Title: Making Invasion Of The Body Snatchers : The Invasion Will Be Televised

The Philip Kaufman version is one of the darkest color films I've ever seen.
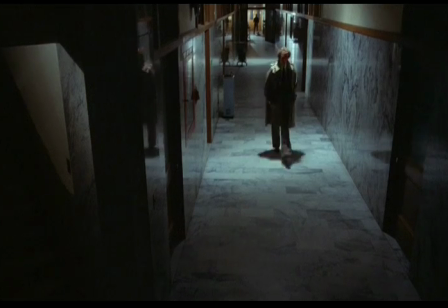0:14 I really had to strain to see the details of it,
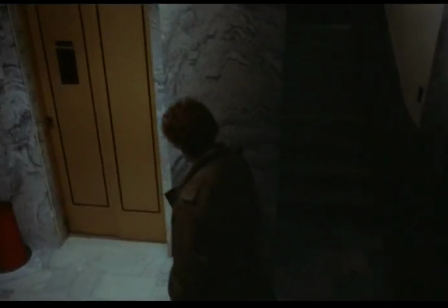0:18 and that's an important part of this process of drawing you in to pay more attention, and then they can shock you with something. What we really wanted to do here was to try to create in color what
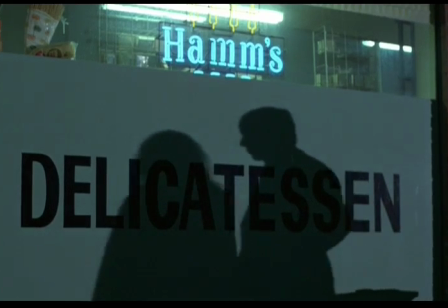0:34 film noir did in black and white, and there really hadn't been much of that done.
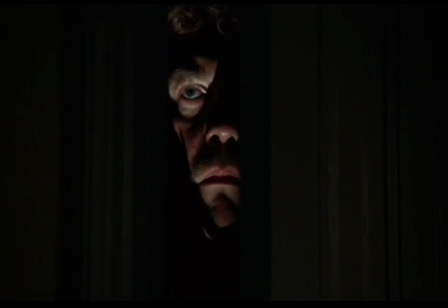0:40 We really didn't have any color precedents there. And he hired a great cinematographer, Mike Chapman. And if you look at that movie, as I did recently, it's incredible what kind of a contribution Mike made,
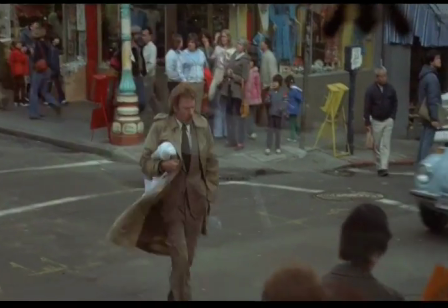0:52 because it's subtle stuff all over the movie, whether he's shooting through glass or whether he's giving you extraordinary shadow play on the wall. I'd done already several movies with Phil, and that was always fun, so I jumped at the chance. We spent a lot of time actually at the Pacific Film Archives looking at a lot of film noir, classics, some of the great cinematographers. We wanted to
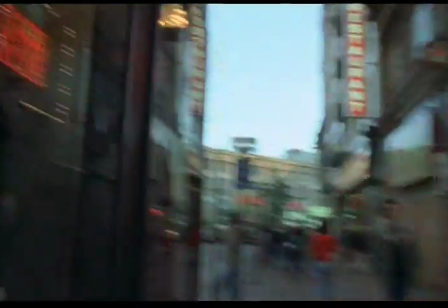1:19 emphasize a kind of visual paranoia that you're looking here and you're looking there and you don't know what's going on. So I would act with the camera that way. There are some Hitchcock techniques that he uses, film noir type of techniques. For instance, when there's an Asian woman who's been infected and her husband is worried about her.
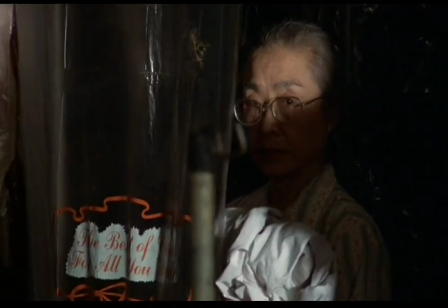1:38 When you see that woman, she's in shadow, her face is in shadow, and then she steps out into the light. But that little bit of shadow across her mouth is right out of the Hitchcock playbook,
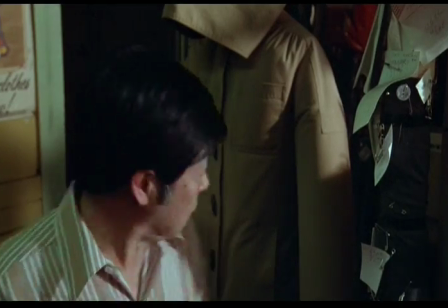1:50 and ties the movie a little bit with this expressionistic world.
That's not my wife.
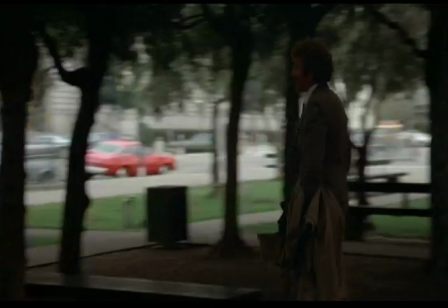1:58 He and I would go out into the streets together because we wanted that authentic thing of the real San Francisco, of a city,
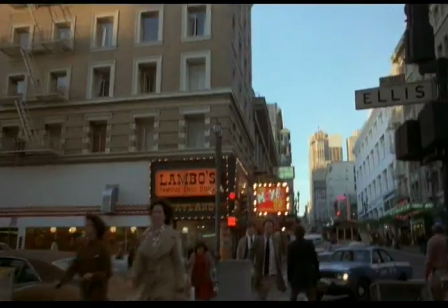2:09 the dawn of pottiness there was lurking there in the streets, and that anybody could be enveloped by it.
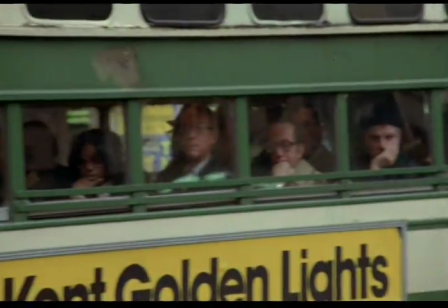2:15 If a bus goes by and we had a handheld camera and you just see people,
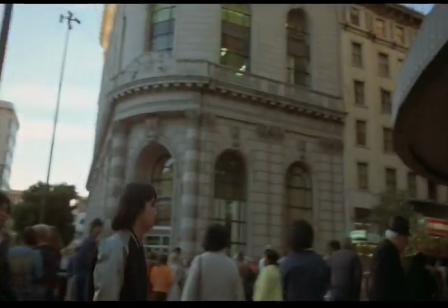2:19 exhausted people just sitting there at the end of the day, or just to have the camera move through streets
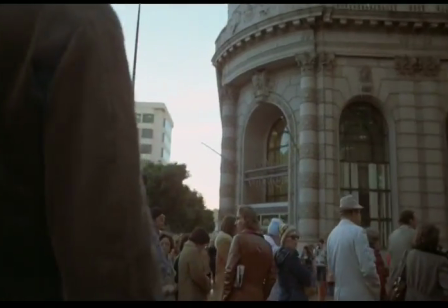2:26 of shoppers, having lost their souls in a department store.
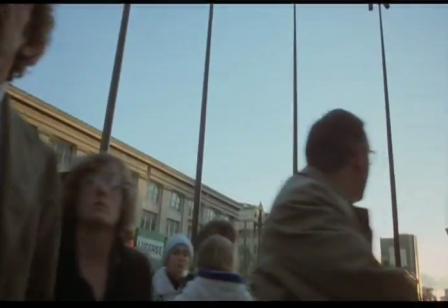2:30 So one of the ways we did it, I remember, was he would sort of wrap a coat around the camera, and the two of us would just sort of walk down the street, and then he would sort of swing around and follow somebody. We just wanted to be as discreet as possible, and not call attention to ourselves. So if it was a little airy, probably, and with an eyepiece like that, and I could just, or with nothing, and I could just aim it and figure out where I was going.
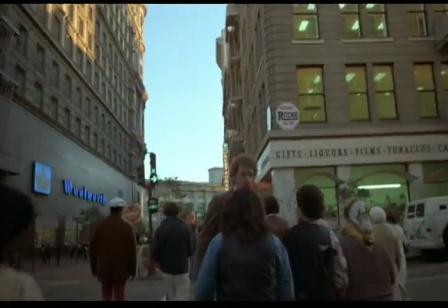2:56 And if you did that without any lights, or without anything calling attention to you, or the assistant director stopping people or stuff like that, you could just wander down the street, and we did. Riding back from the shoot,
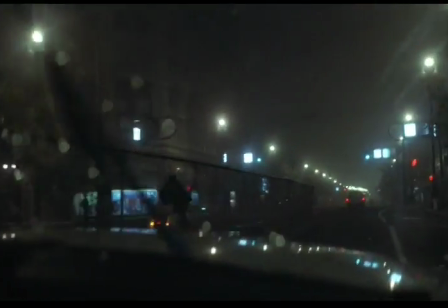3:07 he would photograph out the window of the nighttime buildings of San Francisco and catch these sort of eerie people in their offices just before they left at the twilight time.
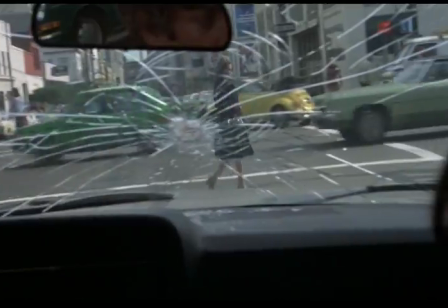3:16 And some of the montages have those stolen moments in them. There's an amazing sequence in the movie inside a bedroom where Donald Sutherland has just brought Kibner in,
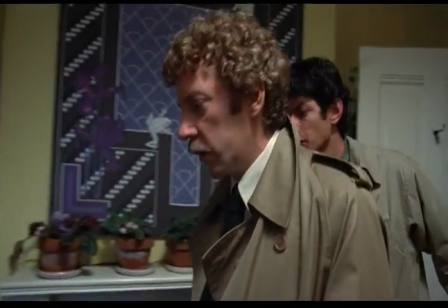3:30 and Elizabeth is lying in her own greenhouse about to become a pod. It's a very crowded, small room. And it sort of occurred to all of us when Phil tried to block the thing that the room was really small, and there were probably 6 or 7 people in it. And how on earth is he going to cover this? And Mike said, "Give me the camera." And for that, Mike Chapman dressed totally in black and sort of did a dance
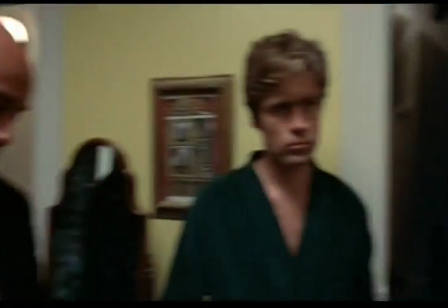3:57 through all of the characters so we could shoot 360 degrees without any reflections of the camera showing up. And he put the camera on his shoulders and said, "Just everybody play the scene." And he stood in the middle of it.
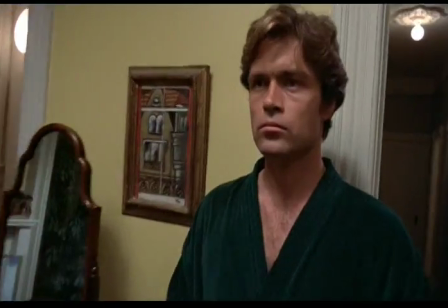4:09 And he would just whip around here or there, get a close-up, drag the camera across somebody else.